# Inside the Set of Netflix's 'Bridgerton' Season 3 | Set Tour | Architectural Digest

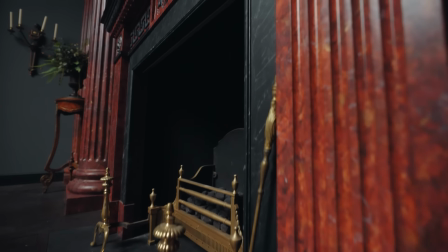Oh, must we sit around like statues?
We look at period fireplaces and we pick the details that suit the space. This is all made out of timber, and then it's painted and marbled to look like a marble and slate fireplace.
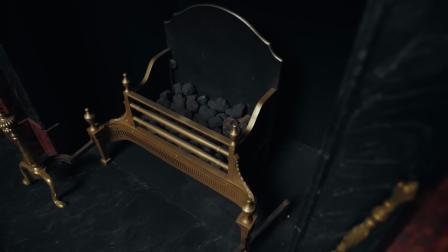Our special effects team had to devise a new system of creating a real fire in our fireplaces because we're in a big warehouse space and we're not allowed to vent noxious gases through the roof of the building.
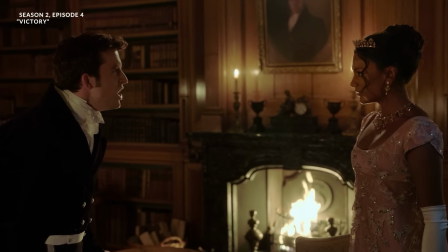So we had to figure out a system whereby we could have real flames, and they use some kind of a bioethanol fuel. I'm not exactly sure what it is. It's a special mix, I believe, that doesn't give off any gases.
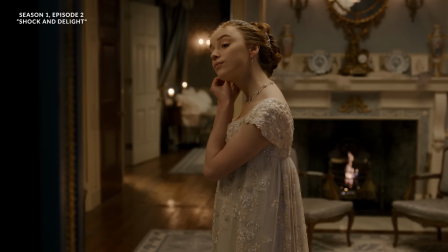So there's no need for us to have a ventilation system, which was fantastic because that would have been quite tricky with so many fireplaces in the space.
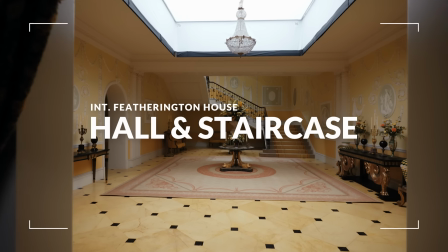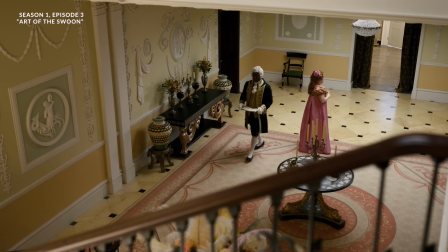So here we are in the Featherington main hall and staircase. As you can hear next door, we are in the middle of constructing a new set. Sorry about the noise.
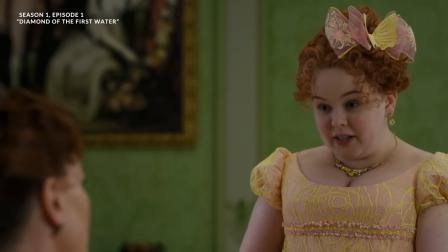The Featherington family, obviously, their colour palette is the citrusy yellows and greens, and they're also very, very much highly decorative.
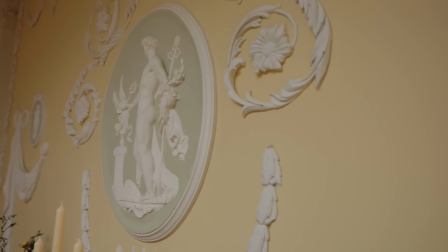So we spent a very long time designing all the plasterworks on the walls here, and it's a completely over-the-top treatment, really.
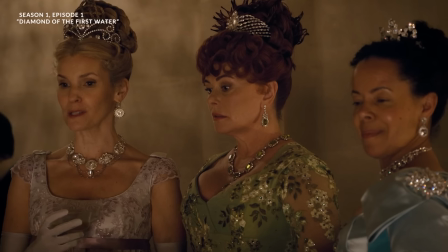You don't normally see this many plasterworks in a space. Lady Featherington is very concerned with how other people see her.
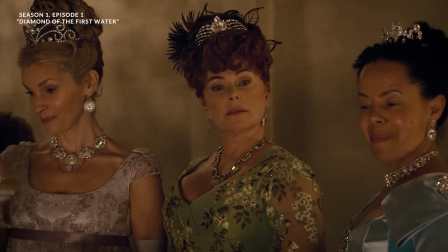She's very shallow. She's all about wanting money, wanting power and status, wanting to get her daughters married off.
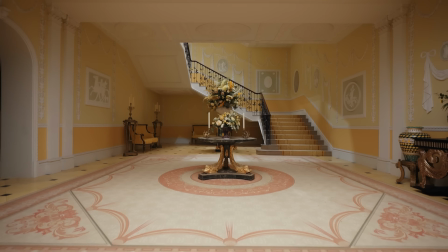We reflect that in the way that we decorate their spaces. They're always highly decorated, and we call them, in our team, the Kardashians of the Georgian era.
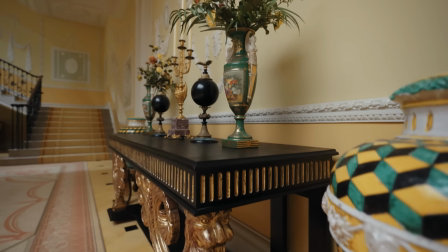So the furniture in here is, as you can see, sort of black and gold Versace style,
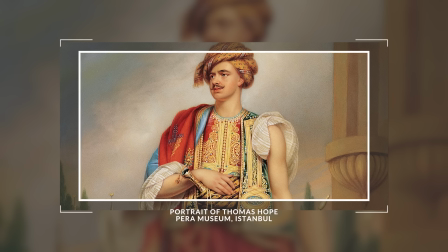based on a designer of the time called Thomas Hope, and he did a lot of black and gold and
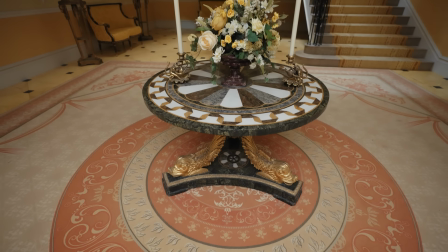Egyptian-influenced furniture, and we felt that that reflected their characters quite well. It's very intense, it's very in your face, it's very Versace.
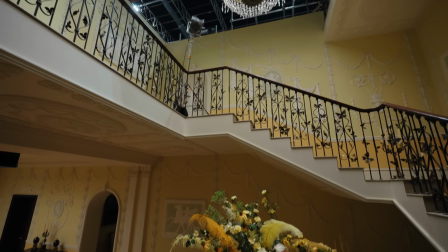So here we have the actual staircase, which is a suspended staircase, which means that there aren't any internal supports.
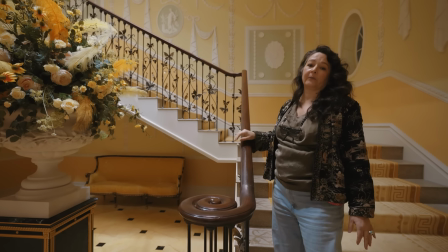So it's all hung from the exterior walls, which you sometimes find in Georgian architecture.
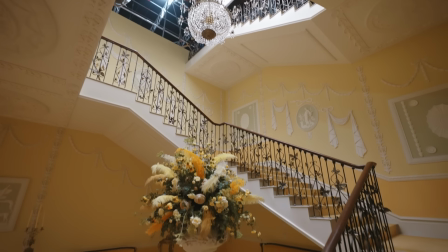The ironwork we didn't have made, we pieced it together from existing companies.
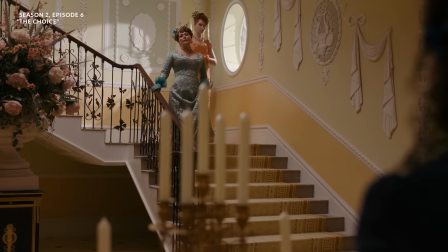Obviously, the symbol for the Featherington family is the butterfly, so we decorated the staircase with butterflies. Usually we use fake flowers for our floral displays, simply because they have to last for several days' worth of filming,
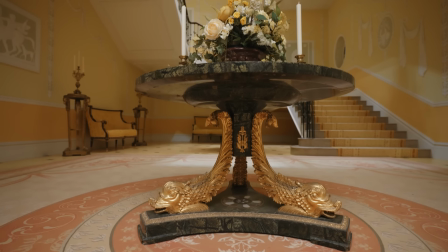usually under quite hot lighting conditions. And you find that if you use real florals, they tend to droop and wither over the course of the shoot.
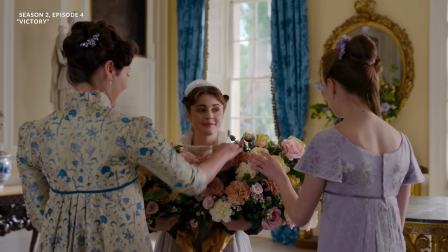So if anything was shown in real close-up, or if anyone had a bouquet as a hand prop, they would be real.
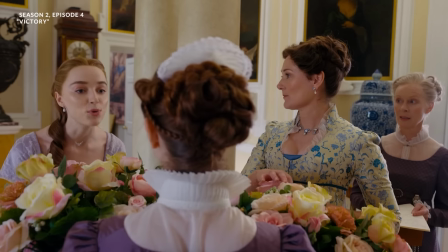Perhaps make the bouquets even bigger.
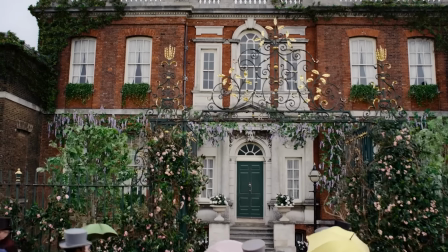The Bridgerton spaces are quite iconic spaces.
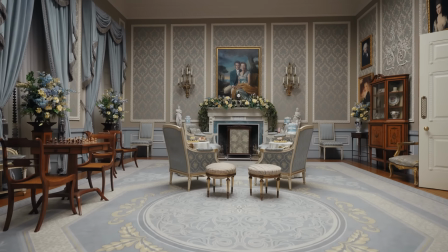From time to time there are small changes to the sets, but by and large they do stay the same as a standing set.
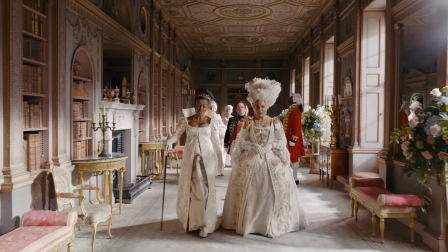So when we started designing the set, we were looking at all the different architectural elements that we wanted to bring in here.
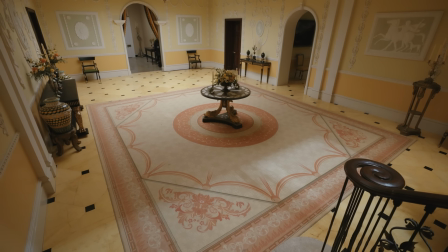When we're constructing a set, actually, the carpenters do their work first. They put the walls up, they put the flattage up, then the plasterers come in, they plaster finish everything.
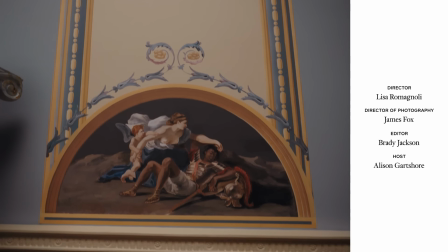Then the painters come in after the plasterers, so it's like a conveyor belt. Start to finish, a set might take 6 to 8 weeks if it's this size.
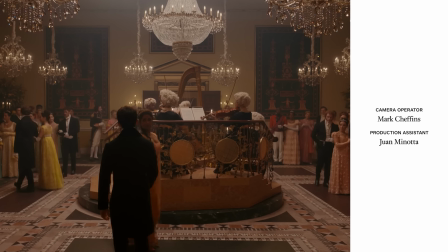For a ballroom, it would be more like 10 to 12 weeks. They do a remarkably good job.